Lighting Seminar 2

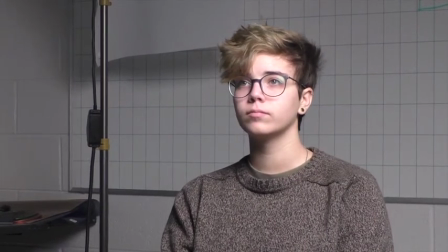[20:34]
So, angle of incidence, angle of reflection, right?
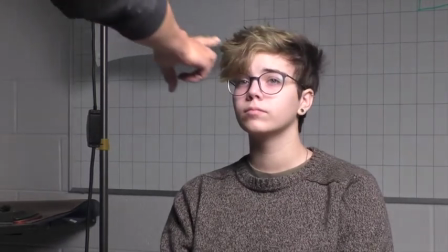[20:39]
So think about it. This light is going into her glasses and bouncing off at the angle that it's coming in at, right?
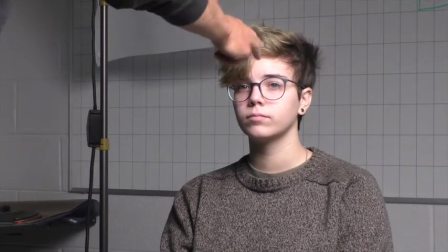[20:46]
So it's coming down and across and it'll continue down this way.
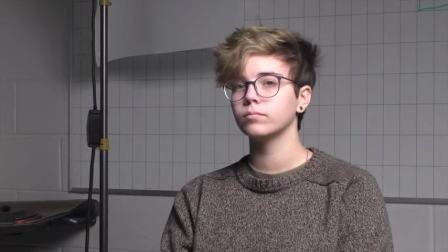[20:50]
So if somebody's sitting here, yeah, if you actually lean down here this low, you can see that light in her glasses just it's perfect, right? But what I want to do is hide it from the camera. So I'm deflecting it away from the camera.
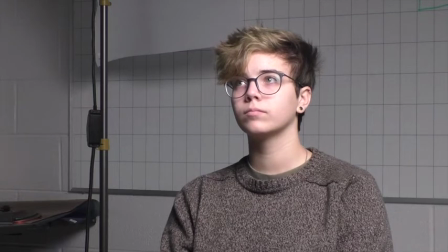[21:03]
The bad thing about having the long side key is that we're actually shooting the reflection back into the camera. But me personally, I'm not a huge fan of short side because when you go back and look at this tape,
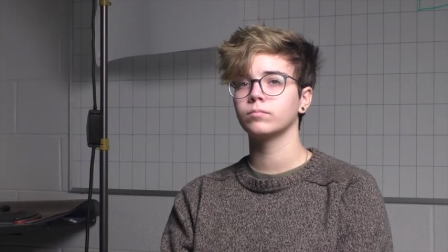[21:21]
you'll see it doesn't isolate people as well from the background because you're blowing light in on the same axis that the camera's looking at them from.
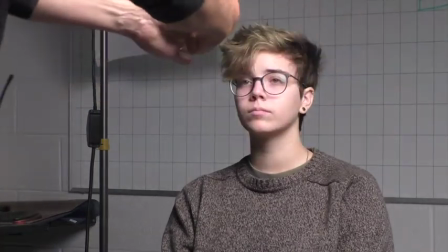[21:29]
So the camera's coming in here and this light's coming in from essentially the same axis. Real hard to control what's hitting the background.
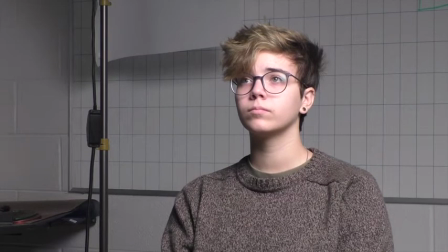[21:37]
So if you have a deep space, short side keys are awesome for bald guys who have glasses. Okay, I'm just putting it out there.
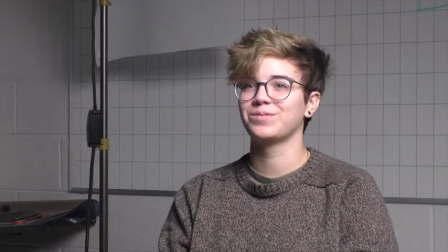[21:51]
Scientists, the Nobel Prize winners, oftentimes are bald white men sitting in laboratories, and so a short side key comes off being useful.
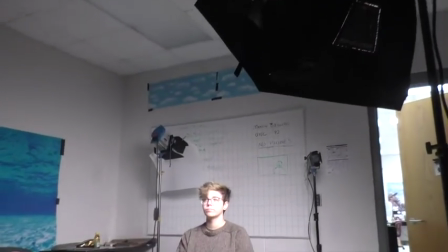[21:59]
So, and it's not a preference, but if you've got a room that's deep enough and you've got a lot of interest behind it, it's an okay way to do it, okay?
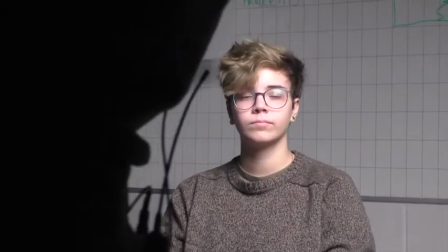[22:07]
But I prefer generally to always work with a long side key. That's just preference more than anything else.
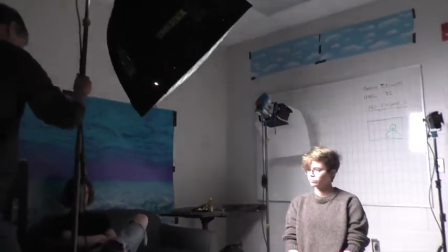[22:15]
So we were kind of happy with where this was. Was it about right there? Something like that.
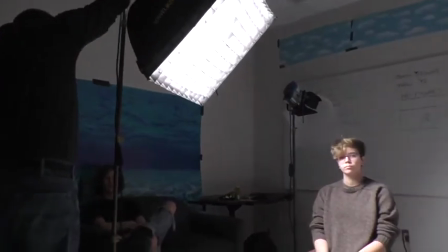[22:22]
And maybe panned a bit more like so. Fabulous. Okay.
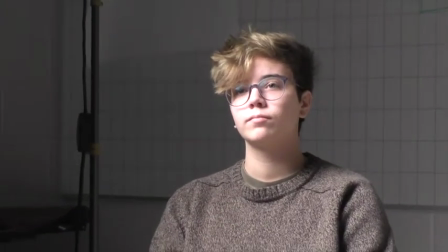[22:29]
We got our key. We're happy with our key. We like what it's doing. Now we need to establish both a fill and a backlight.
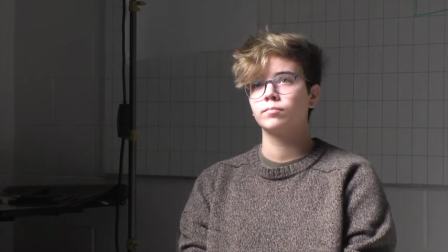[22:41]
Fill is all the lights coming in this side. Okay, it's coming in opposite the key side. Can you set the exposure on this so that it's locked and doesn't change? Okay, that may be too tough a question. Right now it's on auto, so you have to figure out how to put it on manual.
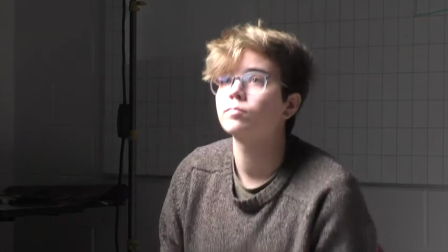[22:59]
Right. If it's too hard, I'll talk through it, and you won't be able to see it in the tape later because it's going to auto, right?
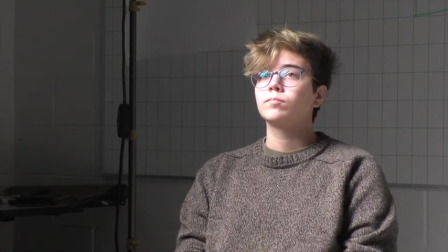[23:05]
But the thinking of it will be good enough. Okay, so key side's placed. Now we want to think about how dramatic do we want this to be.
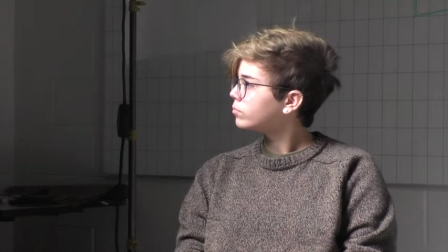[23:17]
Behind you is a big card that's got a black side.
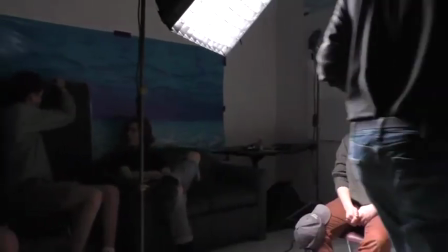[23:22]
Will you just pull that out for me? Yeah, that guy. Pull it out, and I'll come over there and grab it from you. Yeah, super.
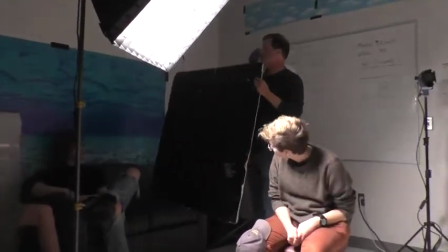[23:30]
Thank you. Okay, so we're going to do a little work here to just kind of help.
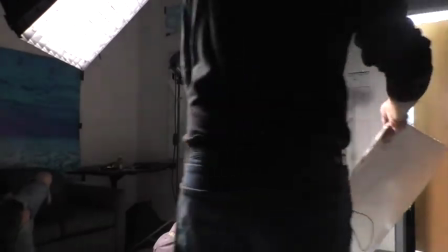[23:38]
So if we look at Kyler and we
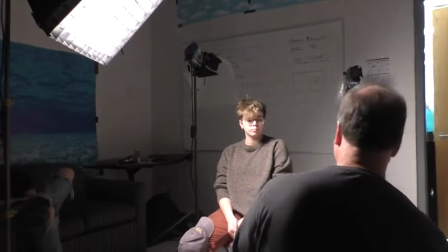[23:43]
look at the fill side of her face, I can do this, right?
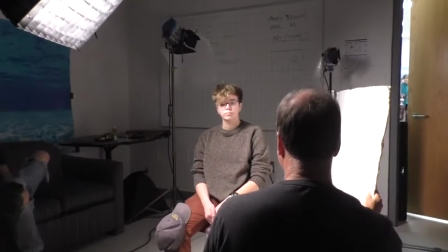[23:48]
And I can walk that card in. See how that evens out the ratio on her face? Can you see past me okay?
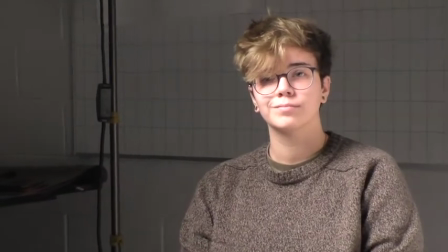[23:54]
Without seeing my bald spot. Can you guys see? Okay, stand up if you need to see what's happening on her face.
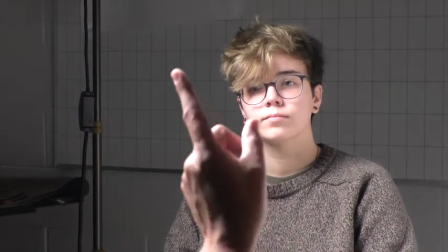[24:00]
Don't be shy. Feel free. So, right, that now I'm getting this real profound key, and then if I dip this down, you can see the change.
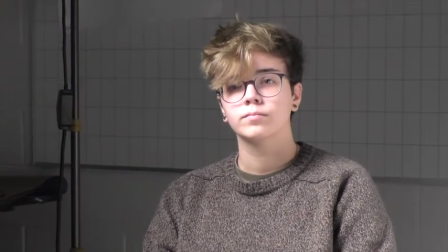[24:08]
You can see that light walk right in, right?
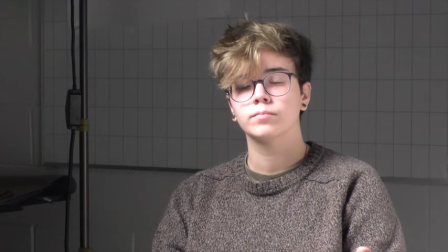[24:11]
Now, that's a pretty neutral, that would be nice in the yearbook, right?
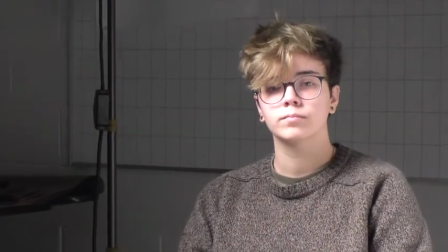[24:18]
It's a nice, attractive, fairly neutral image.
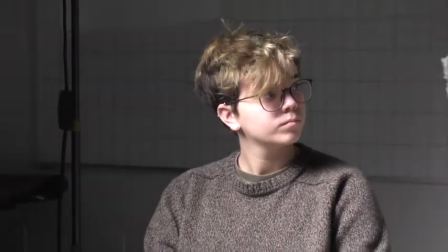[24:21]
But let's just say our scientist is kind of dark matter kind of guy and is into really sort of,
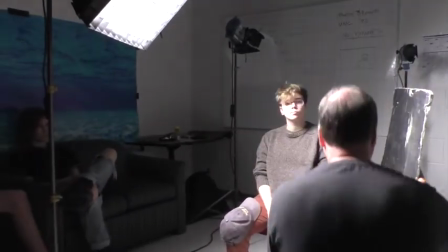[24:29]
we want a more dramatic thing going on, right? So now we come in with this negative on this side,
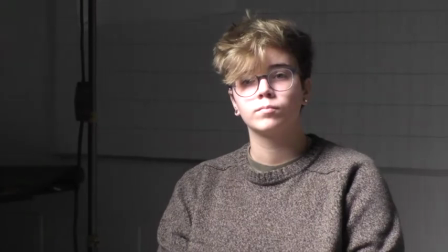[24:36]
and what we're really doing is we're taking all this bounce that's on the floor and we're making it go away, right?
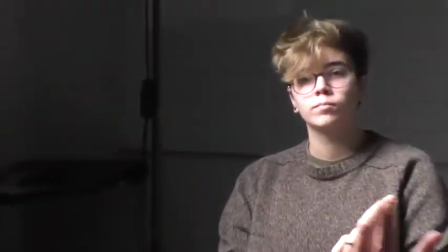[24:42]
Now, if you look at that,
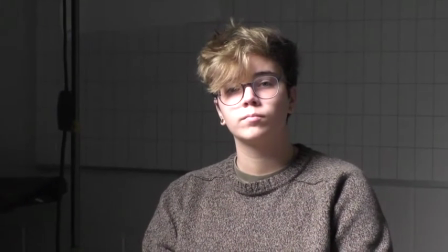[24:45]
way more dramatic, way more murder mystery, cop show, blah, blah, blah, right?
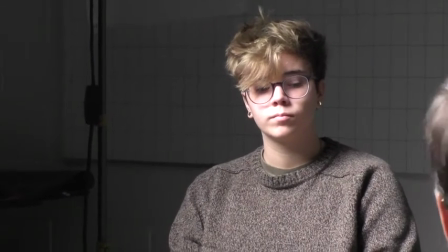[24:51]
You guys agree? Okay. Do me a favor, hold this for me. Okay, we're going to do a little thinking about what we call ratios.
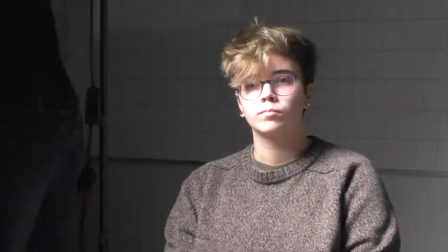[25:01]
Does anyone ever hear the term key fill ratio?
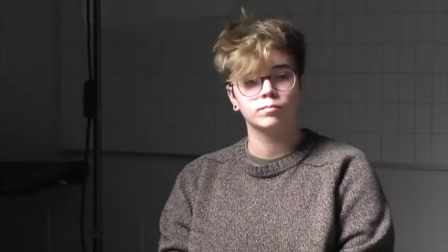[25:08]
No?
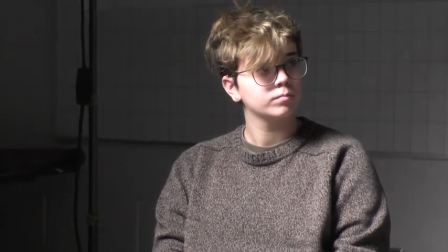[25:12]
Key fill ratio is exactly that. How bright is one side to the other?
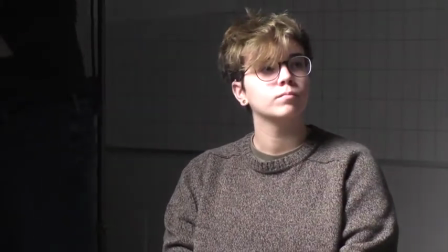[25:17]
Okay? So we're just going to see if I can turn my meter on.
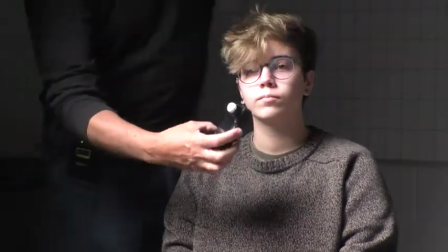[25:23]
Okay, so I'm going to take a meter reading on how bright.
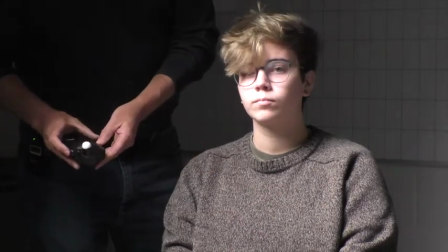[25:28]
We're going to make this faster film so we can get a better reading.
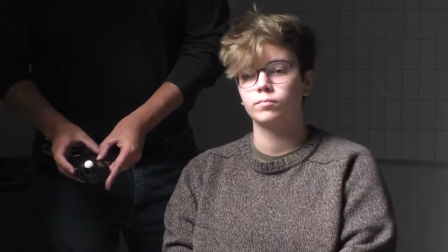[25:35]
Anyone ever use a light meter? Anybody else? Only the darkroom kids. Only the darkroom kids.
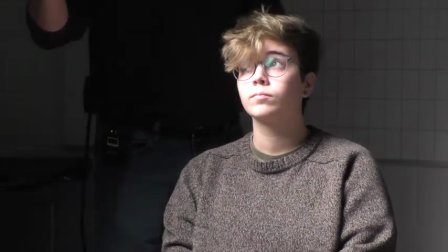[25:41]
Okay, so you may have heard of key fill ratio. So reading off of this light on her face, 5.6.5.
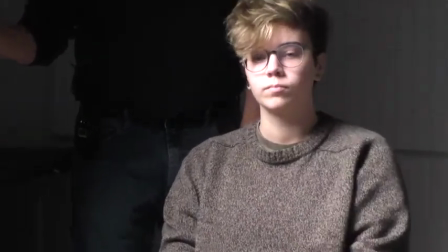[25:49]
That's with 800 speed film at 24 frames per second. Okay.
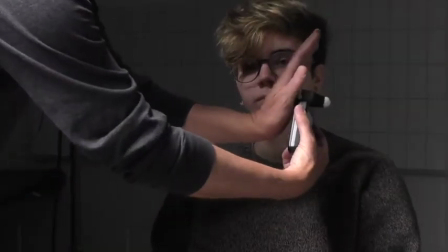[25:54]
Now, if I protect this from the key and I read this side, I can read that.
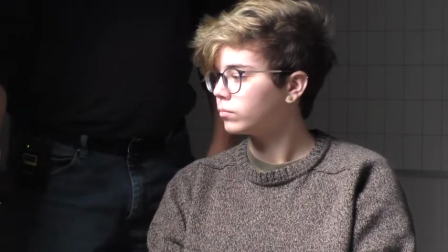[26:02]
Okay, so that is just barely almost a 2.8, right? Just very top end of a 2. So ratio is 2.5 stop,
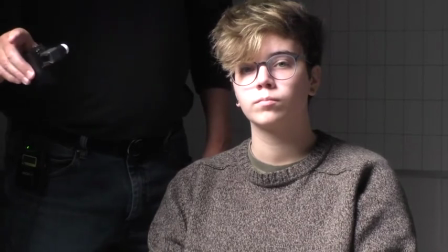[26:13]
4.5 ratio between the two, because each stop is twice as bright, right?
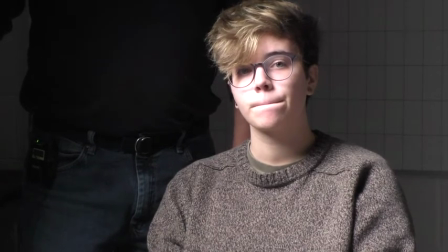[26:18]
So a 2.8 to a 4, twice as bright. 4 to a 5.6, 4 times as bright.
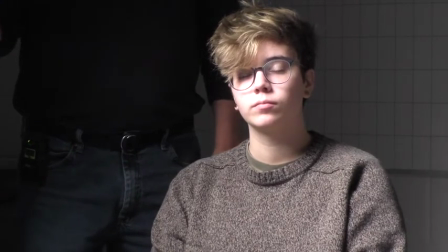[26:25]
So it's a 4 to 1, 4 to 4.5 to 1 ratio between key and fill.
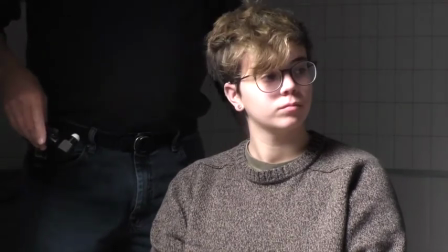[26:31]
So you take that guy and lay it down on the floor for a second. Just let it be. Yeah.
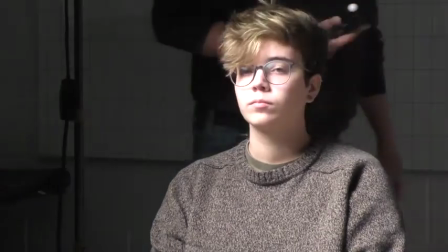[26:36]
So the key side's not changing, but the fill side will change a little bit.
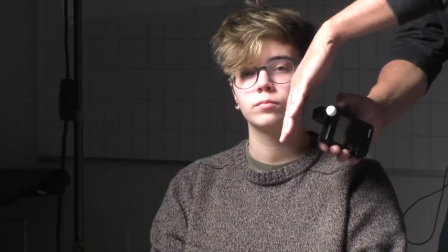[26:41]
We'll do it again.
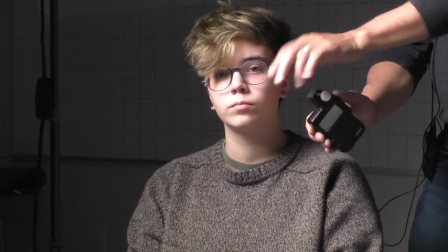[26:46]
Let's try it one more time. Okay. Wow.
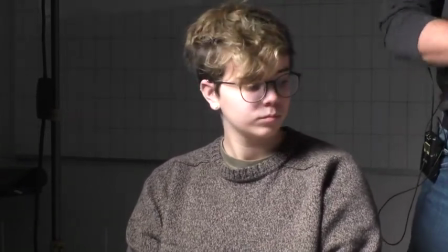[26:52]
So almost a 4 here. So even just taking that away brightened it up, and you can see on her face it's a less dramatic look.
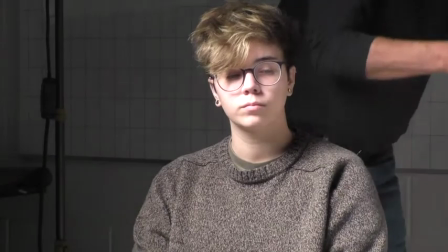[27:00]
And then get you to do this for me one more time. If you'd hold it right about there.
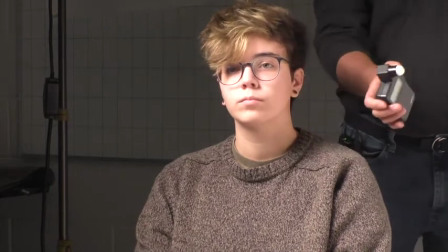[27:06]
Super. And same thing.
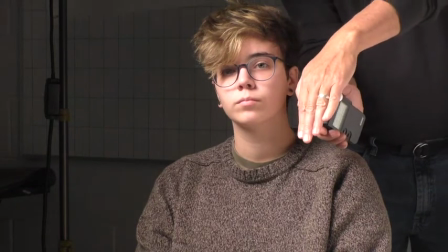[27:11]
How much light is that popping in? I don't believe it, so that's why I'm taking it again.
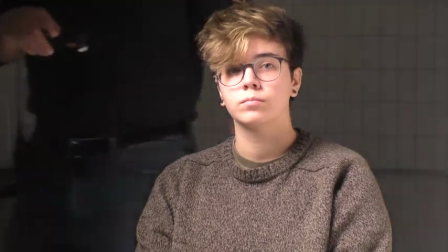[27:17]
Ratios are hard. Yeah, so that's almost a 5.6. So now we're in the land of barely a 2-to-1 ratio.
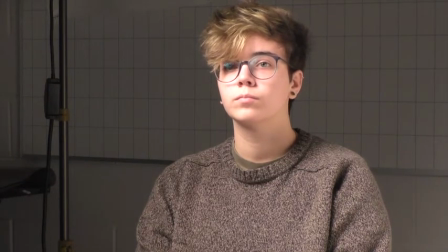[27:24]
And it looks nice and flat. It's very attractive, et cetera. The only thing I would probably do if I was going to change from a portraiture point of view is give her some more eye light. I'm a big fan of eye lights. We'll play with those in a minute. Okay? It's actually in a light that's not in the standard part of 3-point lighting.
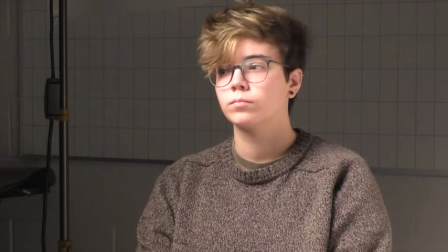[27:44]
So let's assume that's going to stay there for the moment, and conveniently we have a stand available for us.
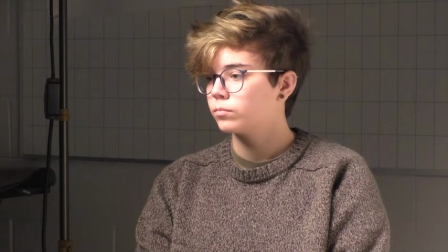[27:54]
So you don't have to hold it the whole time. There we go.
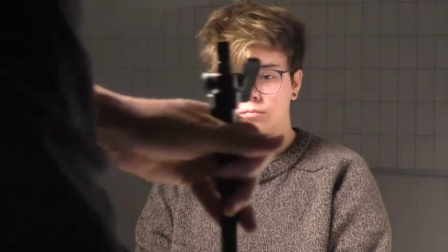[28:01]
And yeah. If you want to put that right behind it, just so that it'll hold it up.
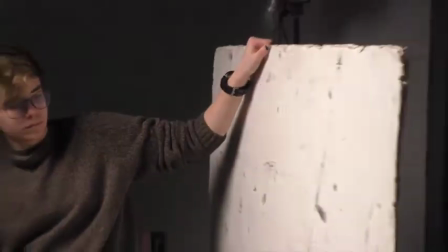[28:09]
And I figured it out, by the way, Martin. Which was? Oh, how to?
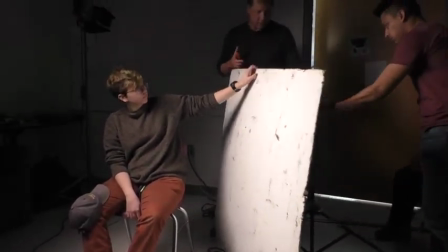[28:14]
Oh, yeah, we can do it at some point. Okay. We can do it in the next one. All right. Come on in. We'll come up just a little bit more.
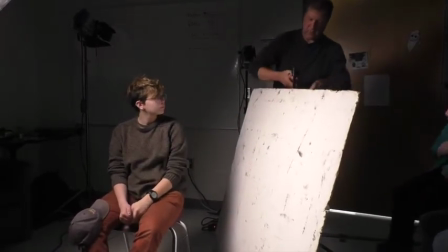[28:19]
We'll use this handy clamp from our friends at the Home Depot to make it all stay in one place.
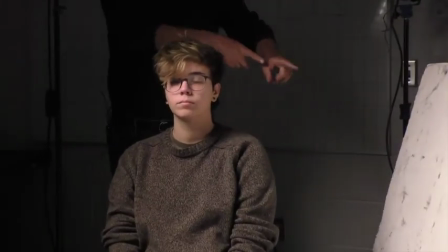[28:24]
Okay, I could do that with a light. Okay, there's no reason I couldn't fill her with a light, but I'm not doing it because
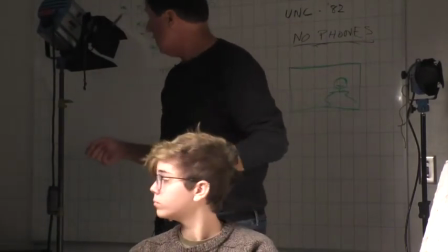[28:34]
I want to show a lot of different technique, and I'm kind of limited on all the tools that I would play with in here.
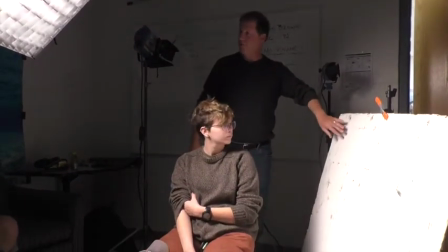[28:40]
So this gives, a bounce card actually gives you an amazing amount of control.